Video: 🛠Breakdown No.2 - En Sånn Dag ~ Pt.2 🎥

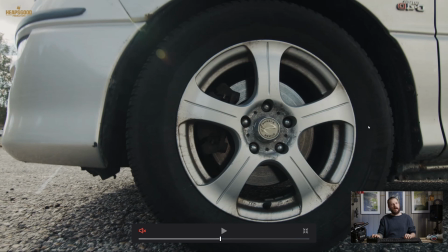1725s
it didn't run with the direction, it didn't run with the flow, because the car was coming from the right to the left, and we did this scene coming from the left to the right. So it's actually, as you can see here, when I stop it, you can see that everything is back to front.
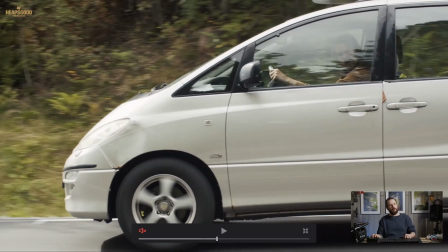1741s
But when you see everything flowing here, because you see the car coming from right to left, just to make this continuity flow,
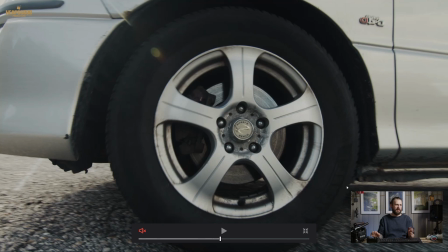1752s
it wouldn't make sense if this car was coming from the other way. So I just had to mirror this scene, and then it made sense.
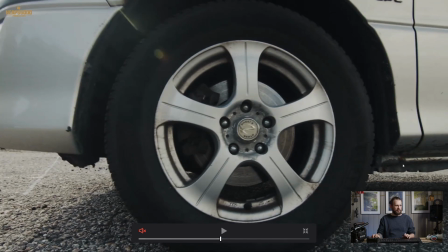1760s
Not too many people would look at this because it's moving quite quick, but again,
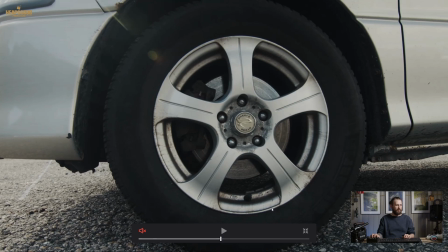1765s
it's just a small editing trick to pull you out of a tight spot if you need to.
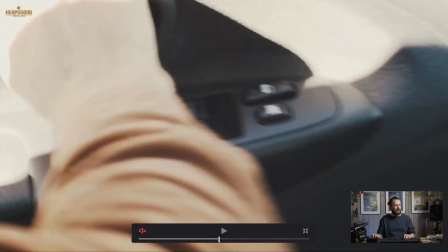1772s
Again, making sure that the positions of the car and everything is making sense.
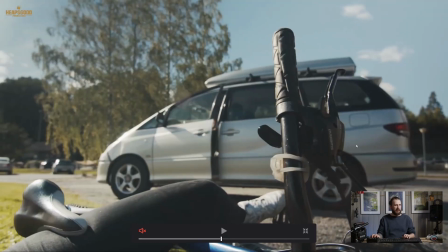1781s
So here, coming from the right to the left, and now the car is in that position as we can see there from right to left. And what gives it away a little bit there is that the car itself has a dent,
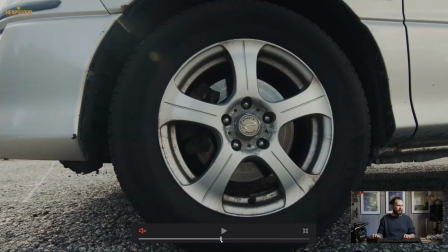1795s
and you don't see that necessarily when the car stops here, but that's a good thing.
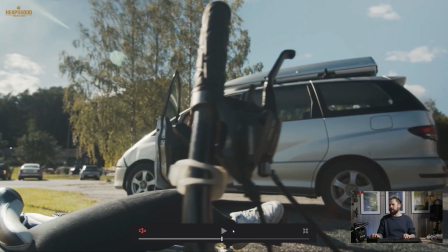1801s
So just a small detail to be aware of that.
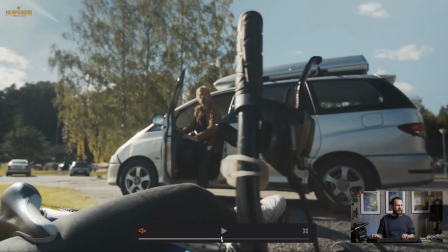1809s
Now here is some slider action,
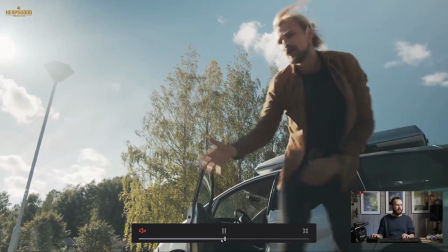1814s
dynamic slider action, and then this is where the dialogue starts.
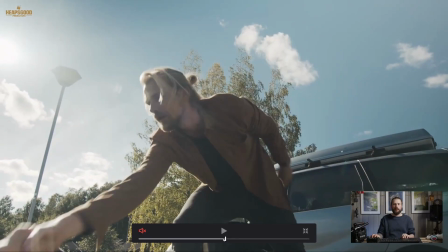1821s
So
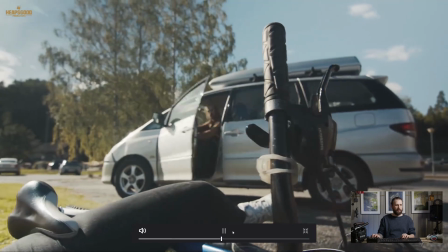1825s
let's have a little listen to this one and let it roll through.
Sorry, herregud.
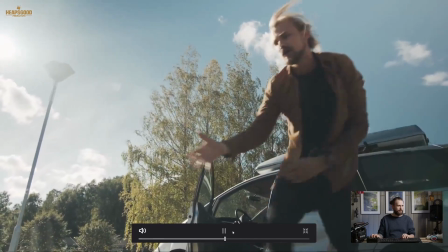1831s Jeg så deg ikke i det hele tatt. Jeg skal hjelpe deg. Fy faen.
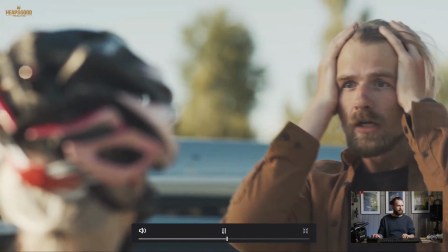1836s Går det bra, eller?
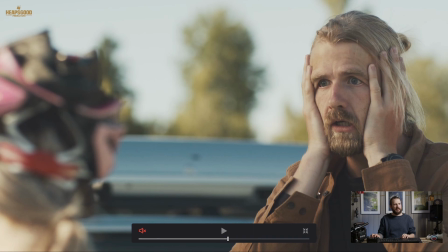1840s
Alright, so now technically looking here, this image is pretty well balanced. There's nothing too hot. I've got a neutral density filter on the lens.
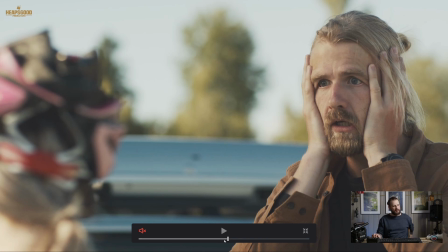1854s
And here we notice that the sun is not directly on Krista, like here.
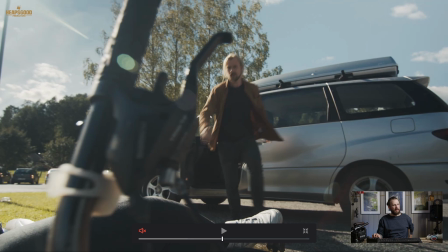1860s
As you can see on this shot here, it's evident that the sun is coming from over here. It's pretty hard on Krista himself. And then as we look here, we see more of these highlights.
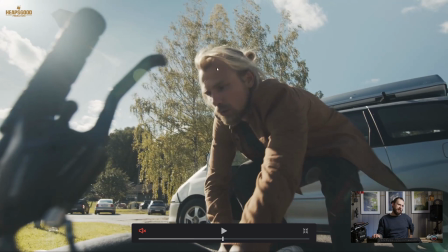1875s
We've still got like this lovely detail in the shadow here.
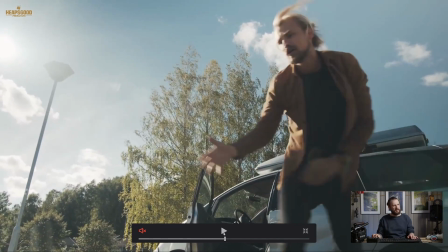1881s
But as we go along, we notice that this scene from here, the lighting and everything here changes, because
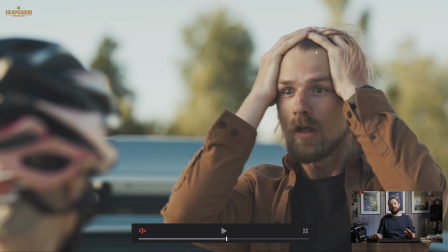1892s
not too much, but we can see a big difference in the close-up here opposed to this one.
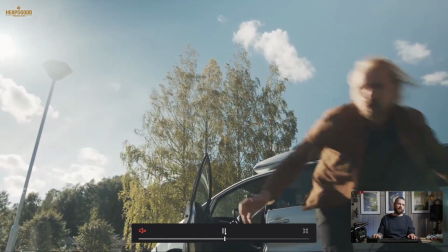1899s
Again, I try to make it look as natural as possible. With the action going on here, we can kind of believe that this is going on here.
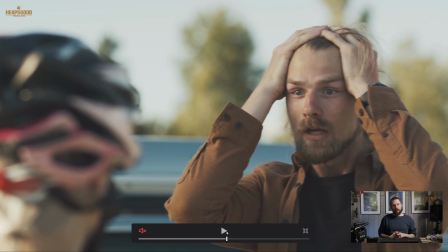1907s
But this is switching over to the Carl Zeiss 85mm, and I was pretty wide open and stopped down, and we had Henrik, one of the guys, to come. Well, one of the voice actors in this, to come along and hold up a reflector,
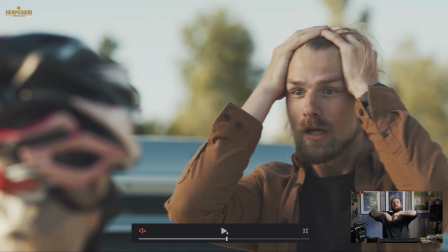1926s
a transparent 5-in-1 fold-out reflector with the cover you can pull off, and you've got this translucent white there. That was to block off the sun directly off Krista's face, so that we could keep these levels nice here in the background and also on him.
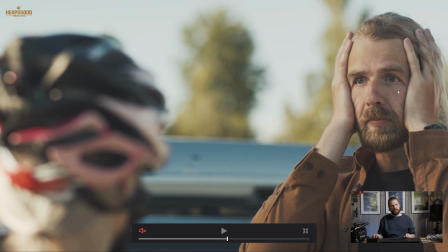1943s
So that was well balanced essentially, so we get a nice picture. We can see that it's a little bit hot on the back of Michelle's head here. Michelle is one of the other actors, of course, or the actress. But it's still kind of believable in this thing.
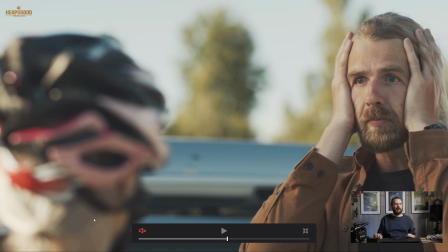1961s
So again, over the shoulder shot, cameras on the tripod, because I was doing the audio as well.
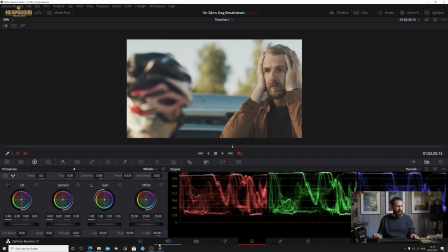1970s
So let's have a little look at the behind the scenes stuff here.
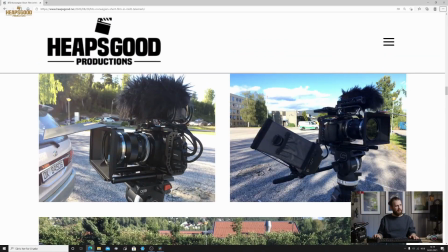1976s
So if we go down further here, here's the 85mm on the camera. We have it blocking the matte box, blocking a bit off the sun that was coming in.
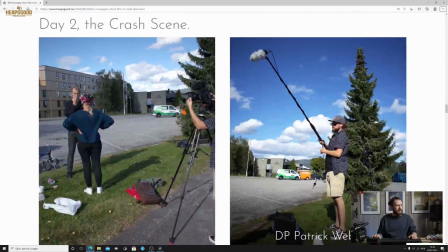1991s
Some preparation, yeah, and here essentially
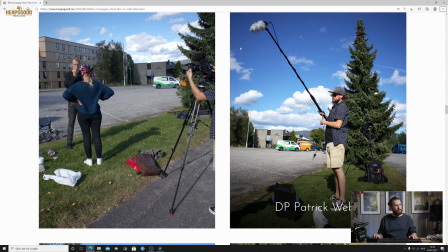1996s
I have got the mic on the boom.
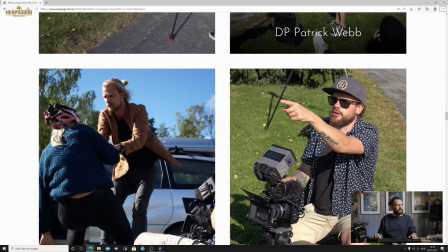2001s
Try to get as close as possible to Krista and Michelle when they were talking,
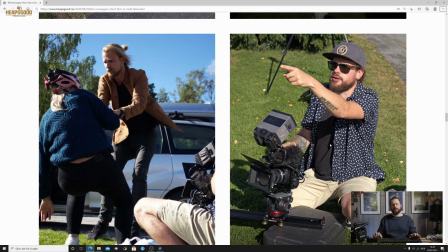2009s
and I split the dialogue up because I didn't have two microphones, and you know, it's just a little bit difficult to make sure that works smoothly. So we split up the dialogue from Krista's perspective all the way through, and then from Michelle's perspective all the way through.
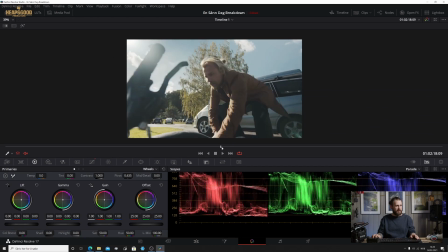2030s
This is here the opening shot. If we go back to Krista coming here with this wrap around that bike handle.
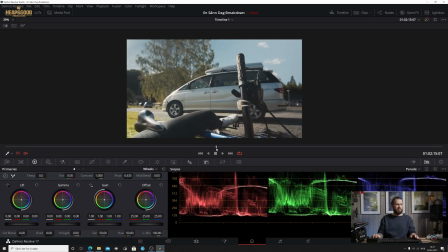2037s
Actually, I really loved this shot because it showed it from Michelle's perspective, but then boom, revealing Krista into the scene.
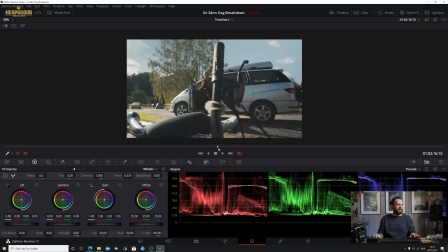2046s
This is really some of my fancy favorite camera work here.
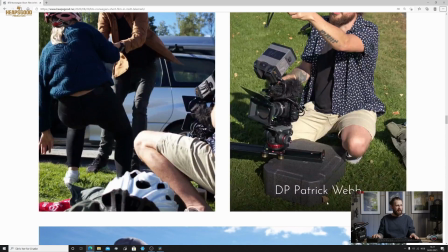2052s
So as you can see here, I've got
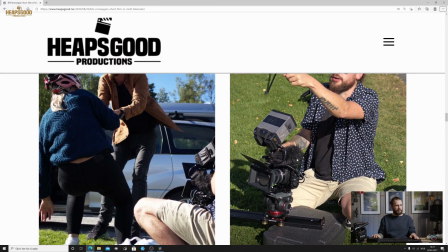2055s
the slider on some boxes just to give me some of the right height, and then to slide around Michelle.
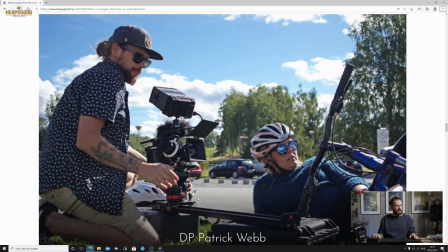2062s
Oh, here's a good photo of that. So push in and slide around. So I've got the camera on the slider on a little tripod head, and there's Michelle just chilling like a villain.
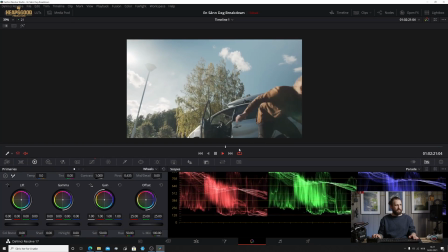2076s
And that was that shot there. Fantastic shot.
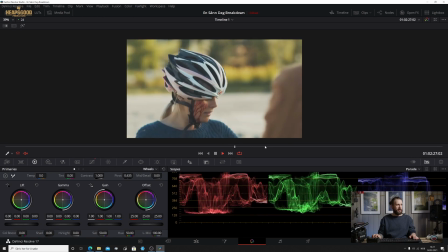2080s
So we've got Krista blowing out, "Oh my God, I hit you." and now the disaster shot. But this is part of the magic of movie making. Again, we got this lovely soft light with this background.
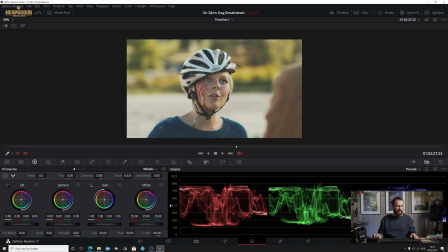2099s
Everything's pretty high up there if you look at the levels, but you know, everything is pretty much where I wanted it, spot on. So we've got I could have crushed the blacks a little bit more, but in this circumstance, I thought it was fine, everything being pretty high key.
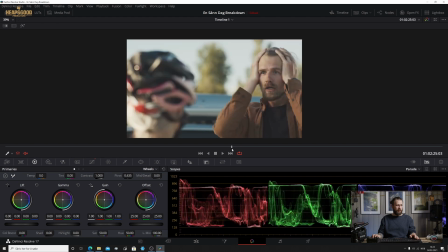2117s
So if we have a look at the levels on Krista, you know, and Michelle, they're pretty much the same.
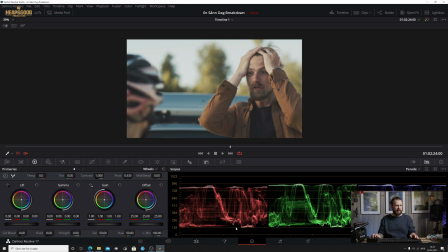2123s
I mean, Krista's got a black top there. We've got the car in the background, so we see a little bit more down there.
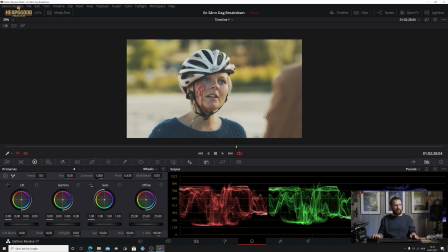2129s
But then as we go on and have a look at Michelle's background, she's got the street or car park in the background here reflecting some of that sun. But we've got Henrik holding the reflector over here on this side,
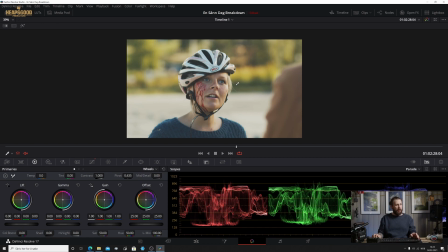2145s
making sure that that's not super duper hot on Michelle here.
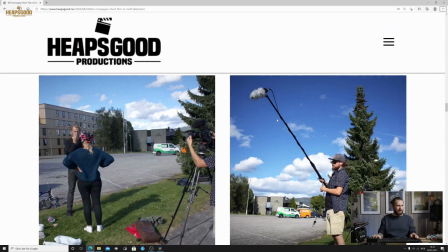2150s
So if we go back to the behind the scenes shots here, thank you to Henrik.
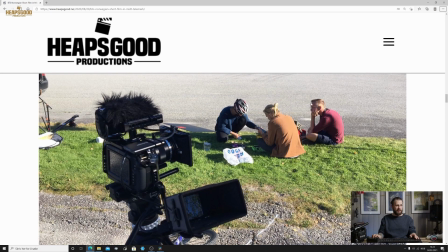2156s
So there's Henrik right here for getting these behind the scenes shots for us.
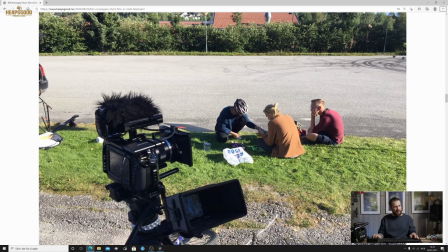2162s
This was fantastic. There's Krista, and then there's Michelle, and they're making the fake blood.
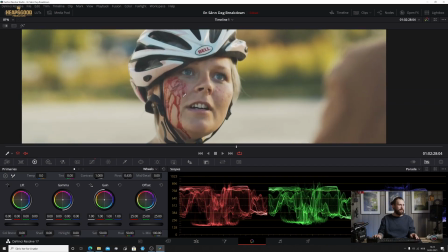2168s
As we can see on Michelle's face here, she's got fake blood.
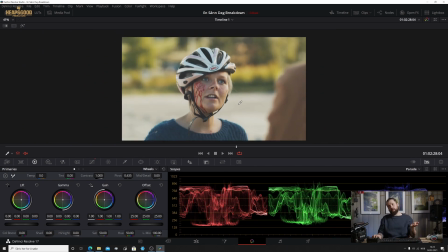2173s
So I'm holding the mic boom pole to get it as close to Michelle's head. So I've got the mic about here. Again, trying to keep it at eye level. I didn't want to come over Krista's shoulder because that would just be looking too much down on Michelle.
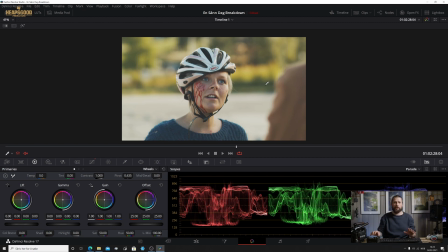2190s
I wanted to give that look up to Krista with this one here.
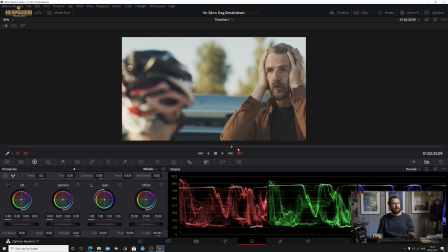2196s
So Krista looking down, pretty much from Michelle's eye height here.
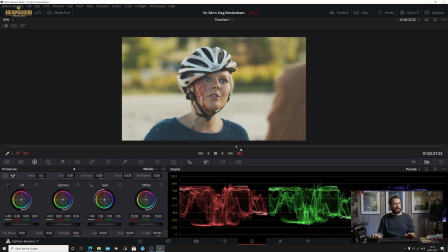2201s
And then looking at from Krista's shoulder, so still giving us perspective in the whole image, the whole thing.
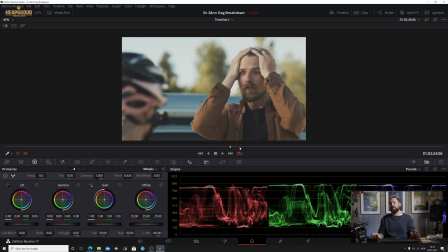2211s
It's kind of believable in this scene. So not stepping over this 180 degree line here.